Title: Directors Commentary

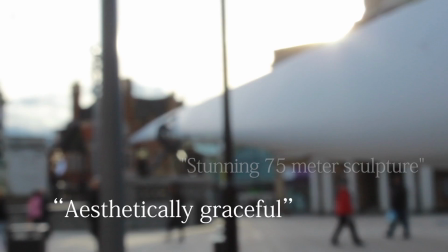[4:04]
Again, this made it look a lot more smoother rather than a straight up cut,
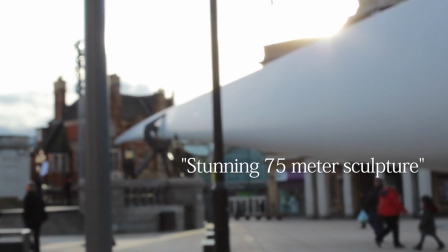[4:08]
and I found by adding fades it broke everything up into one and didn't make it look as big of a chunk.
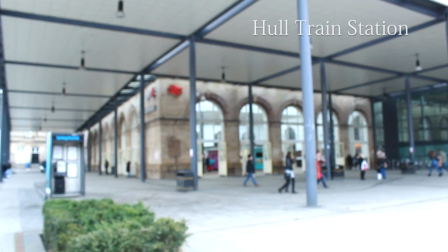[4:14]
We carried this out until the end along with overlaying the text over the footage, which naturally went out with the faded out edits and again broke it up to not look so montagey. We also sped up and slowed down some of the footage, example being the firework part,
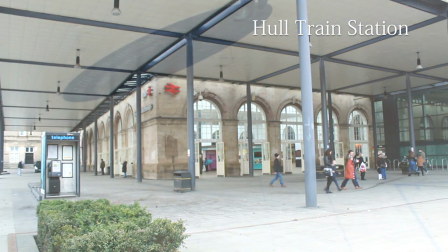[4:30]
which we sped up along with Hull Fair in order to over-exaggerate the busyness of it and how the actual experience is through video.
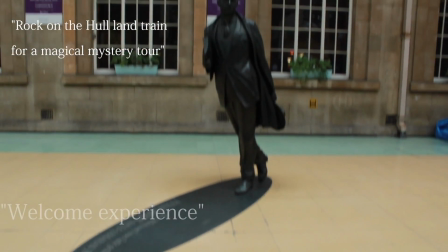[4:40]
In terms of conventions, it was important to make the video feel like an advertisement rather than a montage edit,
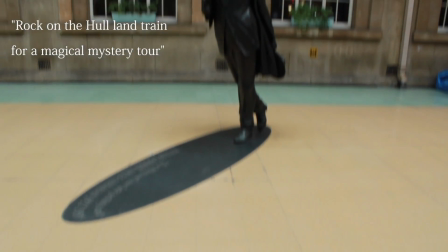[4:46]
which is why we had quotes and text throughout of Hull's past and positive things said about Hull.
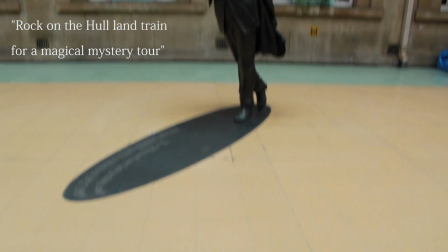[4:51]
The video also starts with the City of Culture logo, showing we followed a brand, and then ends with the same logo and webpage details.
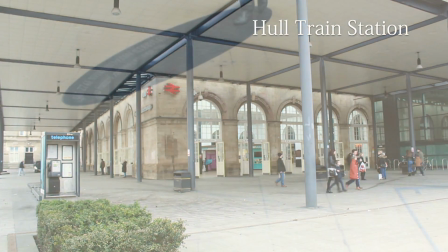[4:59]
This shows we followed a specific pattern.
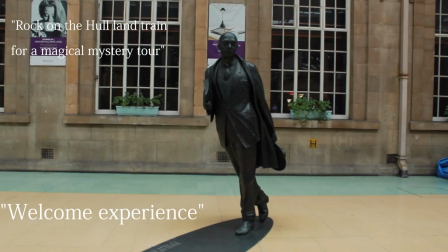[5:03]
We also used as many locations as possible, which is typical of an advertisement, in order to show the place off and sell it to the audience. We also used a range of effects and speeds of footage in order to make it feel like a body of clips rather than random clips stuck together.
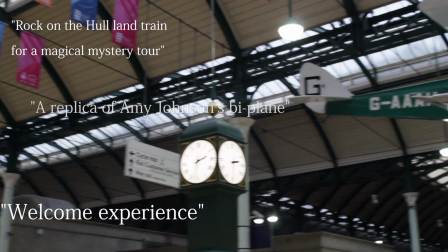[5:19]
We also used music over the top of all the footage, which played to the beat of the song.
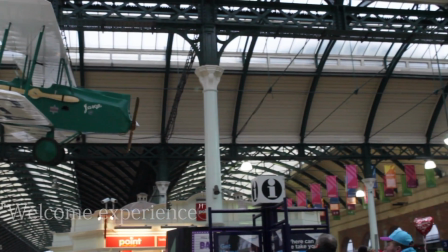[5:23]
This made it feel more conventional to an advert, as without sound or any sort of voiceover,
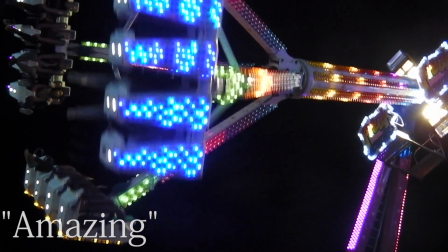[5:29]
it wouldn't be as interesting or gather the audience's attention for the full 90 seconds and would come off as quite boring.
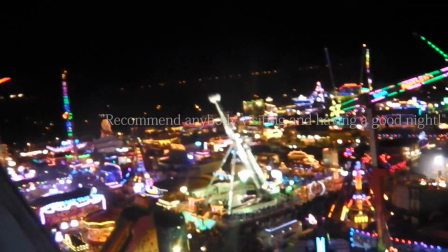[5:38]
Overall, I liked the overall aesthetic of our product.
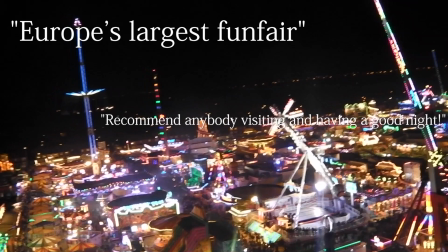[5:41]
I think that even though it's a series of different clips, I feel like they all complement one another really well, and everything links together rather than something looking out of place.
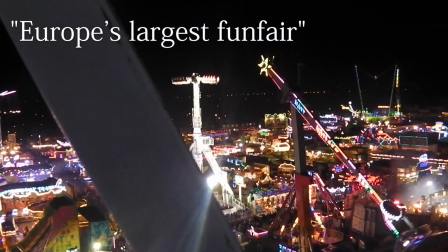[5:49]
I believe it's what's made the product look realistic and allows the viewing of the video to look very sleek and smooth.
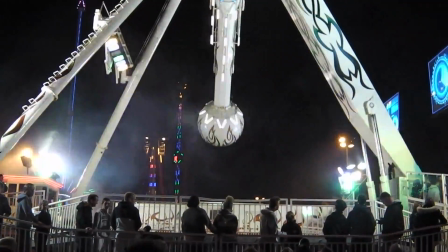[5:55]
I also like the way the music beat goes with every clip, as even though we placed the music over the top,
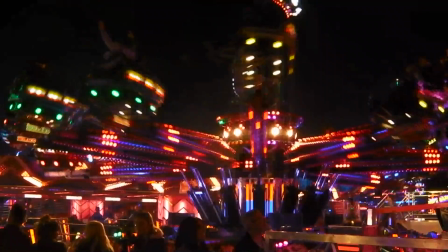[6:00]
it feels like it was already there, and we didn't add anything, which again adds to the dynamic of how everything flows together.
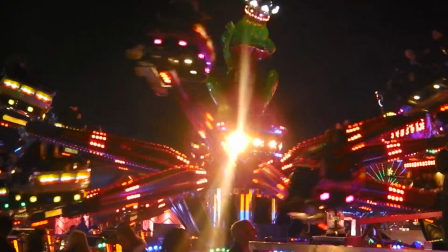[6:08]
I also like the lighting in all the shots, as I feel again they link together, and we haven't got one dark shot with a light shot, so everything looks more smooth.
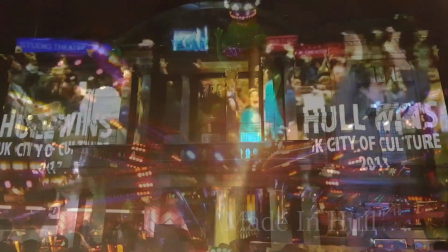[6:19]
If I was to do this again, I'd probably change some of the text font, as it looked a little basic and maybe a little bit cheap.
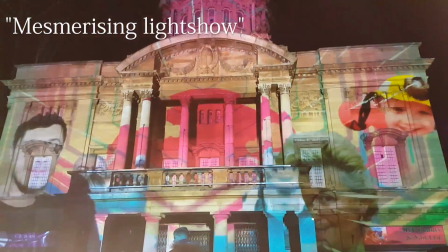[6:25]
But this was definitely needed in order to break everything down and not make it look so much like a montage.
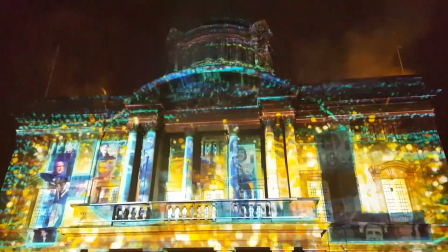[6:31]
I'd also maybe add some different shot types to break things up, as we had a lot of medium close-ups.
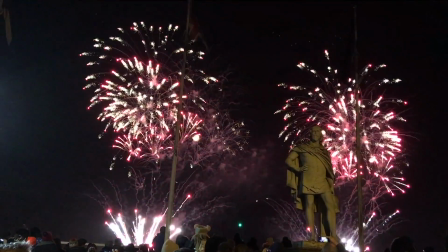[6:37]
I'd maybe try space it out more, so have a long shot then an extreme close-up to make things look more dramatic, which would therefore look more visualising.